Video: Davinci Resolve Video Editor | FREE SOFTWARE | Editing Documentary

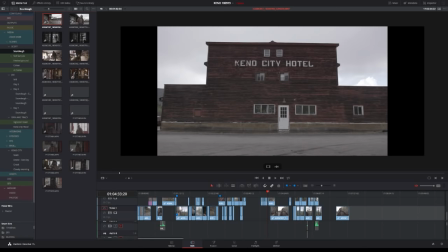38:56 is the sourdough which is right across so
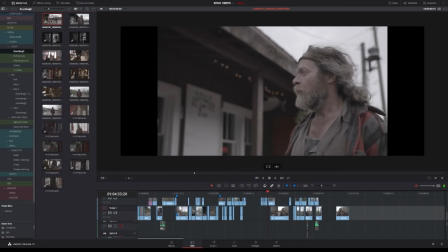39:01 let's see if we can get this one maybe
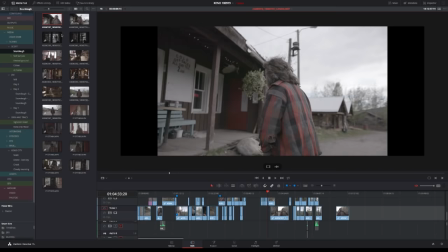39:08 no here we go okay so Scott's back is pointed towards the other place and what
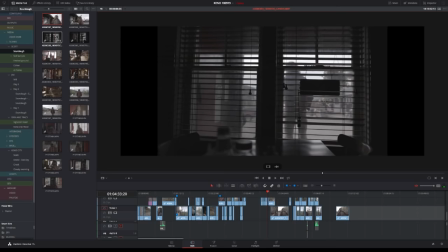39:16 I'm thinking is just to use like the blinds and everything to have those as a character like visually within the story to have like a feel of looking out and try to connect these two places that way rather than trying to explain it and being obvious about
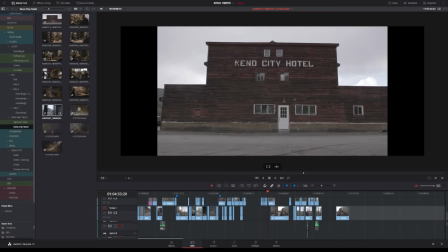39:33 it so if we go back to the other scene I've shot some just overlooking
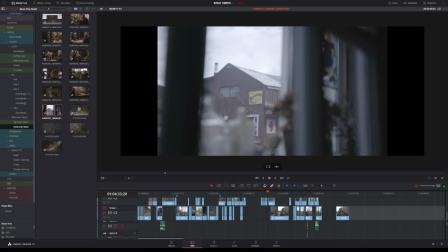39:38 the sourdough like through the window and moved a little bit like just
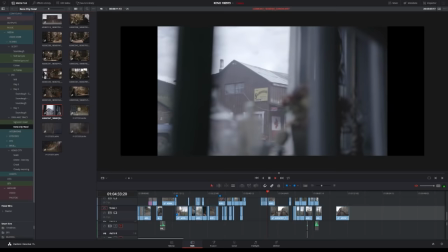39:42 tiny bit with the camera just to get like a feel of somebody looking out
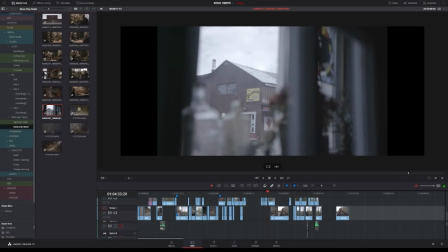39:47 and this is just to get like the role between
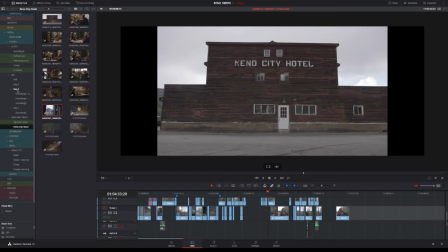39:52 these two try to visualize that and then I've also done the same if we look at I
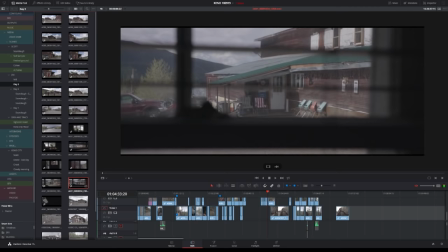40:02 think it's here yeah exactly
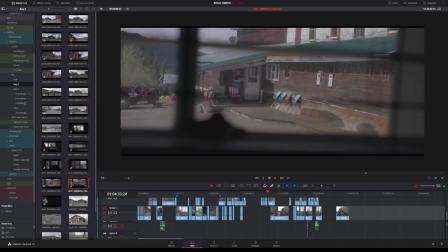40:05 here I've done the same from the other side from the other bar so my idea is to try to visualize this in
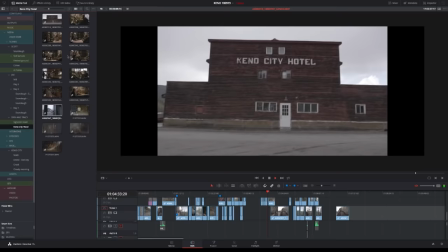40:12 some way and for that whole story narrative to work you
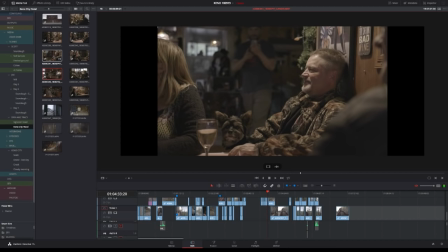40:17 need this scene with them which is just b-roll it's just there's no audio or anything it's just b-roll but for me it's not because without this I wouldn't be able to tell that story because you need them in that place
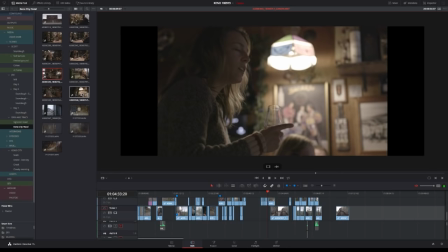40:30 to be able to tell the story and you need that as a crucial part in this narrative so I don't know if if like that makes it obvious but that's just the way that I think about it and the same goes for for the town and i have a lot of shots that is like me and maddie running around with a different camera just shooting everything in the town and because we
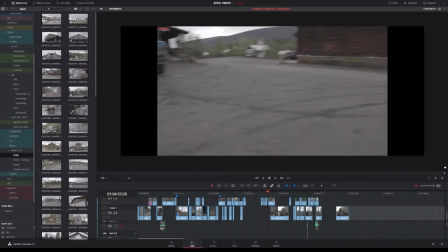40:58 don't really know what what the story is we're trying to capture
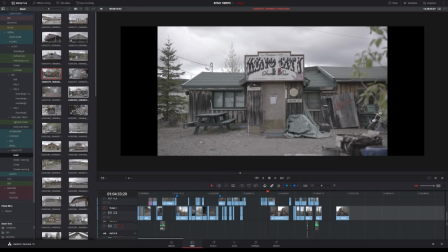41:03 the essence of the town some things might become like okay so this is a centerpiece of the story we don't know that yet but we're trying to shoot
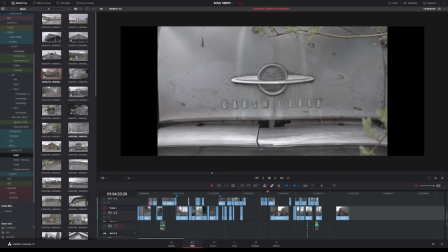41:13 with a purpose in terms of like what this is trying to capture a
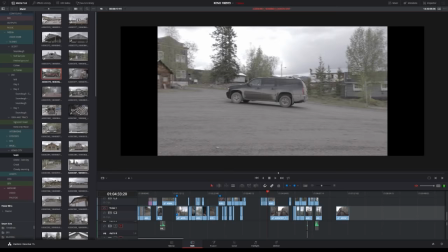41:18 certain thing which is the essence of this place and and the whole
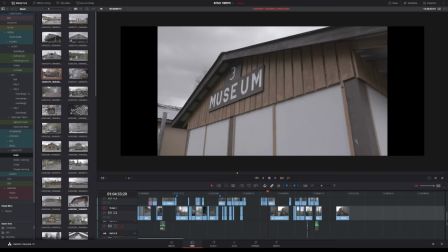41:22 conflict within the city and that's super important for the story so
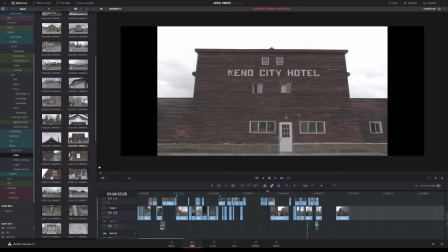41:27 to like look at it as b-roll I feel isn't making it like the justice that it needs because when you see this like the Kino City Hotel we
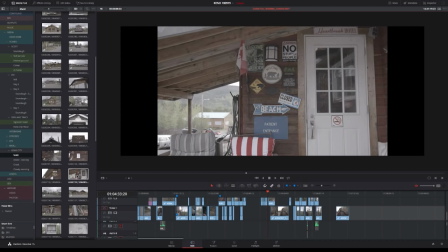41:36 know that that's one key part of this we know that that's a centerpiece in the story so we want to hone in on like those things and try to capture the essence of that and that for me is like crucial if you want to tell a visual story the same goes for the
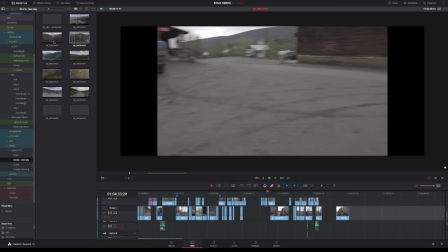41:53 drone footage like you don't just go up and shoot with a drone without a purpose so what we focused on here is is like the the turnpiles or what I think they're called turnpiles, right? Resolve hates H.264 from DJI.
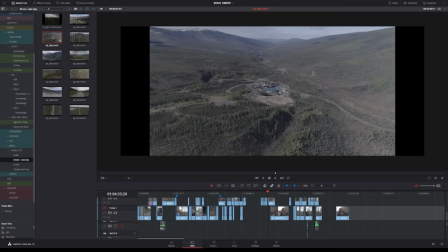42:13 That you should know. But those drone shots, like this is the mill, for instance. The town is right to the left of this. That's a centerpiece. So we shoot all the stuff that we shoot with some purpose of telling a story.